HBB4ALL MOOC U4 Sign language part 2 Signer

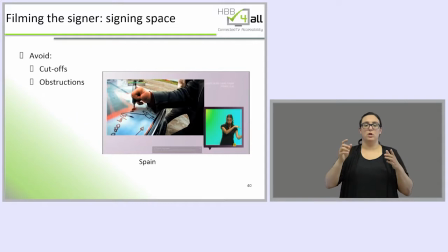So, for example, when different objects might be in front of the signer.
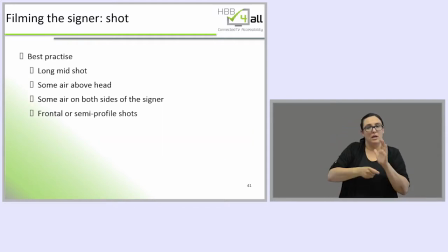So, the best practice should be to use a long mid shot with some air above the head and some air on both sides of the signer to allow this natural signing space, and so that the interpreter or the signer is not too tight within
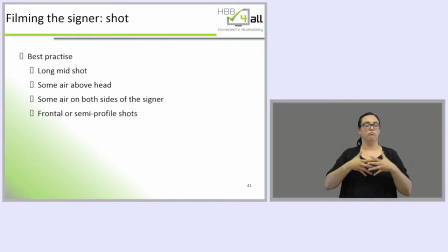the frame. And also a frontal or a semi-profile shot, because that is the way that all the facial expressions can be captured more accurately.
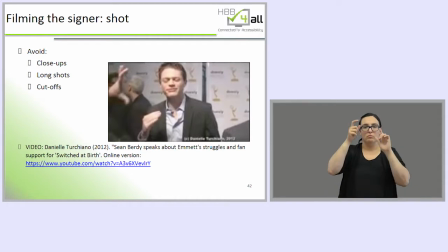And the practices that should be avoided is close-ups or extreme close-ups that would completely cut off the linguistic information, too long shots that would imply that the sign language is too small to be
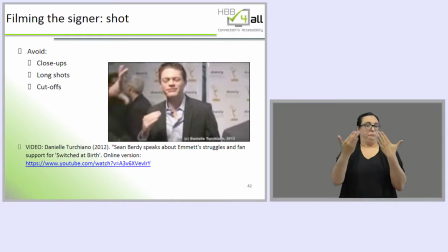appreciated and distinguished in a natural way, and of course, as we mentioned earlier, cuts off. And now you will see the starting part of an interview that was made to Sean Birdie, a deaf
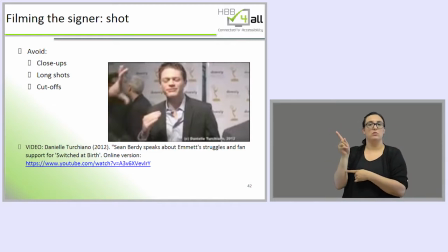American actor that plays one of the big roles in the Switch at Birth TV series. And at the beginning of the interview, he is complaining that in previous interviews he has been cropped
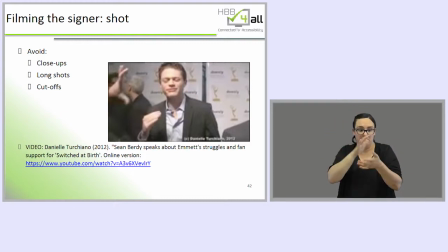so that only his face was on the screen, so that all the linguistic parts of the sign language were completely missed out.
So, it's got the signing in the picture?
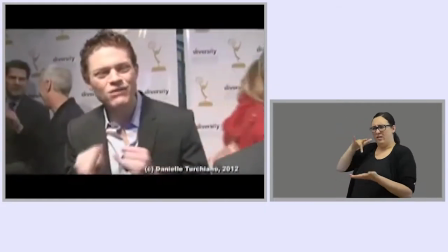I hope so. It's awesome. You know, last time I did an interview, somebody cropped me right just in the face.
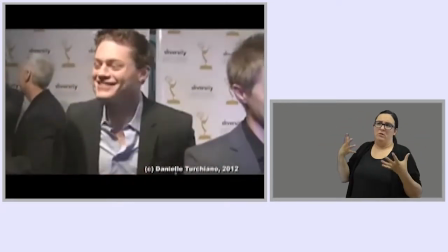I was very disappointed. But anyhow, hi, how are you? Hi, good. I'm good. How are you?
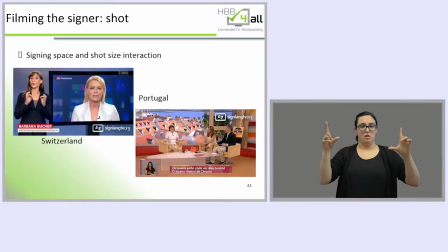Sometimes you will see that some interpreters on TV appear with mid shots rather than long mid shots, as we said would be the best practice. For example, in the Portuguese TV,
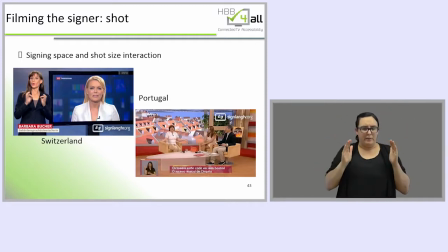the interpreter has a very small box so that the professionals ask the cameraman to film them with the shorter shot so that the actual size of the hands and the face on screen can be a bit bigger.
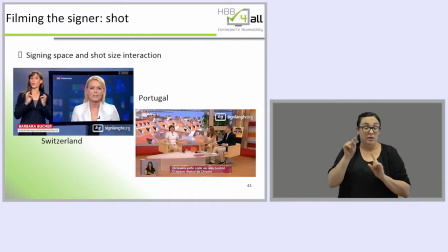Of course, using this shot restricts the signing space, but at least the hand shapes and the facial expressions can be discernible. Otherwise, it would be very difficult to discriminate an interpreter this small with a longer shot.
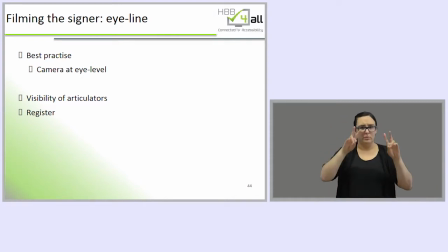Okay, and the last topic that we will talk about regarding the filming designer section is that the best practice is that the camera is at the eye level so that the designer can engage with the audience.
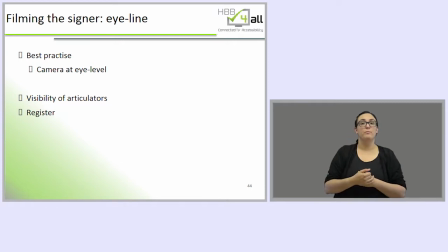Of course, this also enables a better visibility of the articulators, but it might be the case that in different registers, for example, like kids programs or interviews, maybe this can be changed.
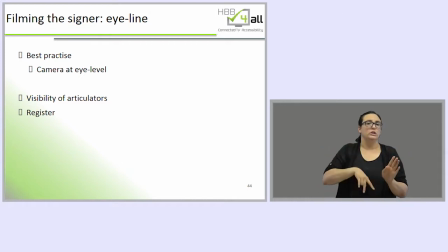But as a general guideline, the best thing would be to have the camera at the eye level. Okay, now we will talk about the screen composition and the interaction with the visuals.
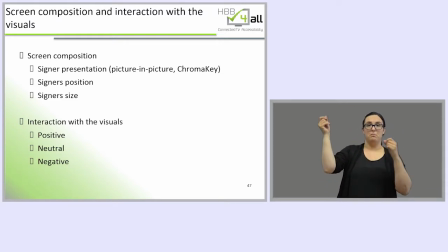Regarding the screen composition and interaction with the visuals, we are going to discuss the designer's presentation on screen, that is, using a picture-in-picture technology or using the chroma key, for example.
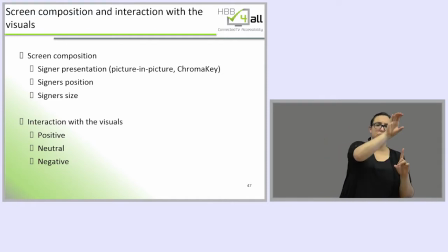Designer's position on screen, like right, left, up, central, or bottom.